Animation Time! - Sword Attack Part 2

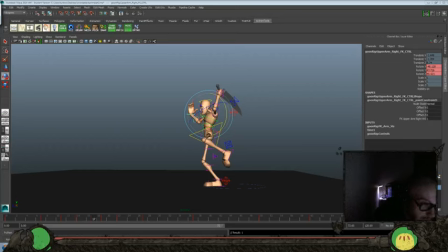further forward, a little bit less out, something like that. Let's watch it now.
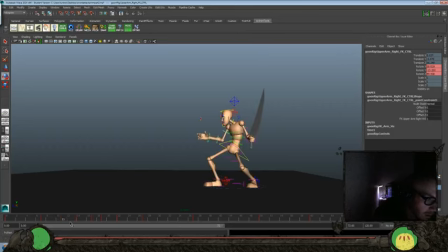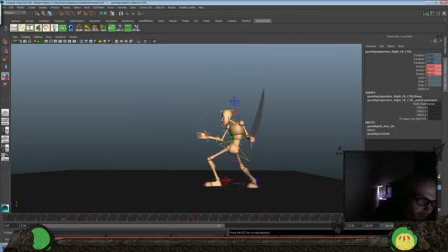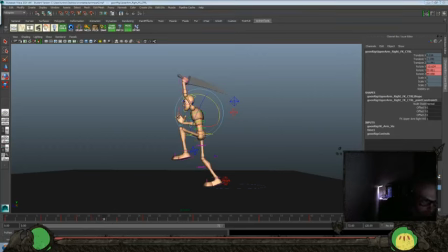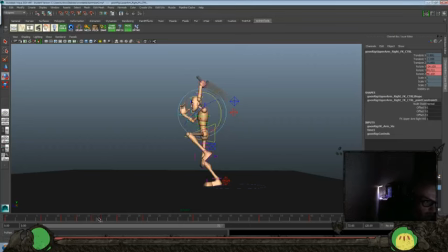I want it to hold a little bit so it doesn't feel like I'm just flicking up there.
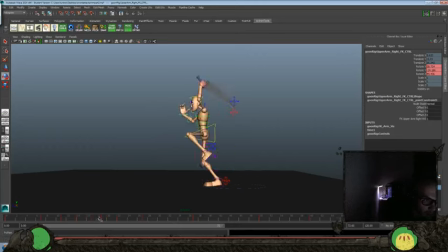Here should be a little bit higher. I'm trying to look at the arc here too throughout it.
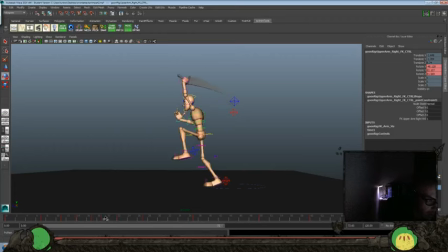So we favor that upward position hold a little bit there. And look at our spacing through there. This should probably be the furthest point. See it now.
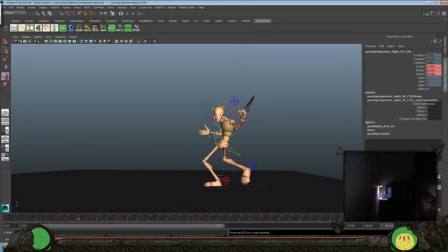I feel like we could hit this frame about a frame sooner. So let's grab everything here
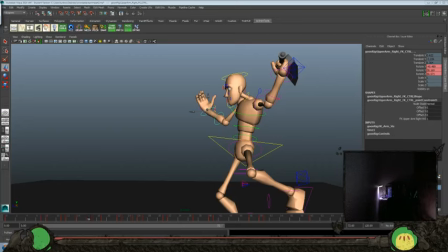and allow us to hit here one frame sooner.
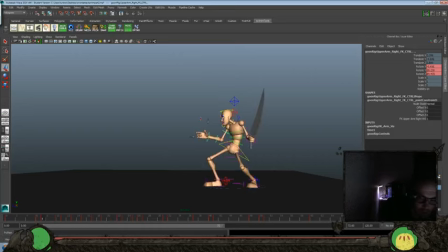So we can get another frame up there. A little bit better here, so go a little bit higher there.
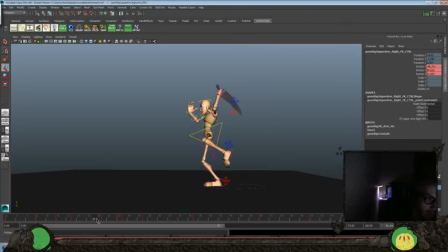I'm gonna translate Z. Feels like it stalls a little bit there.
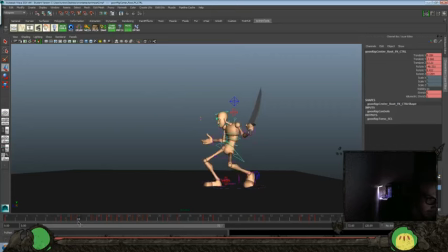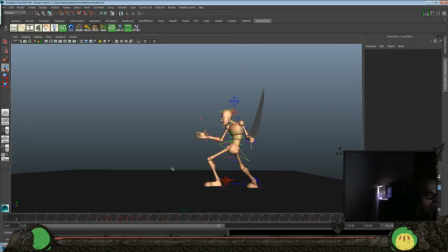Save our file here real quick. Give me an extra 12 frames to begin with.
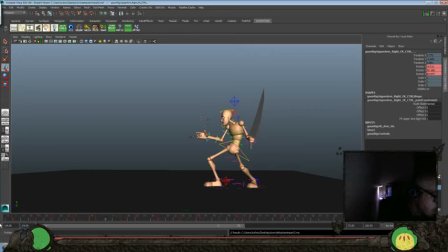Go to minus 24. So I get an extra second here. So grab everything again. Let's save our file real quick one more time. I think I just did that, but. So we'll start off with everything here.
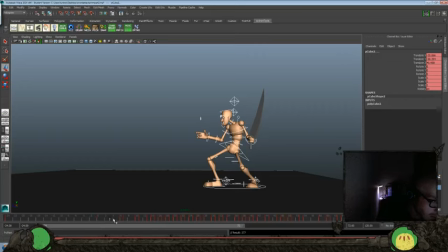Swing that forward, bring that out there, tip that,
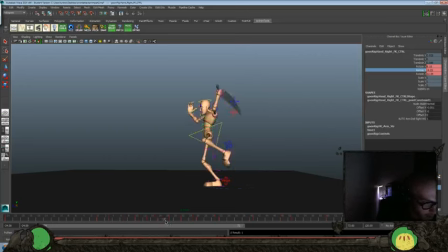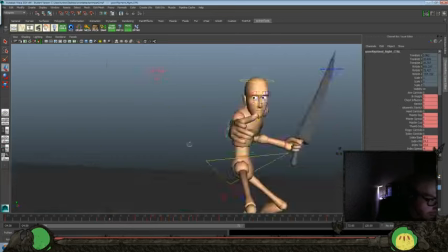we'll go here, grab this,
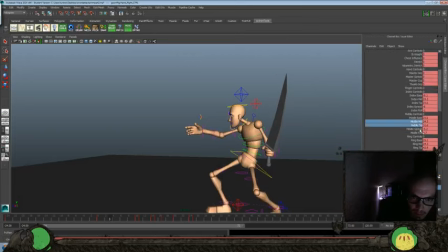and we'll go do a little point, so he's kind of naming where he's attacking, kind of like baseball players tend to do this kind of thing where they like point to where they're gonna hit the ball or something like that. It's kind of that same idea. Just to add another acting beat to our shot here might be kind of fun.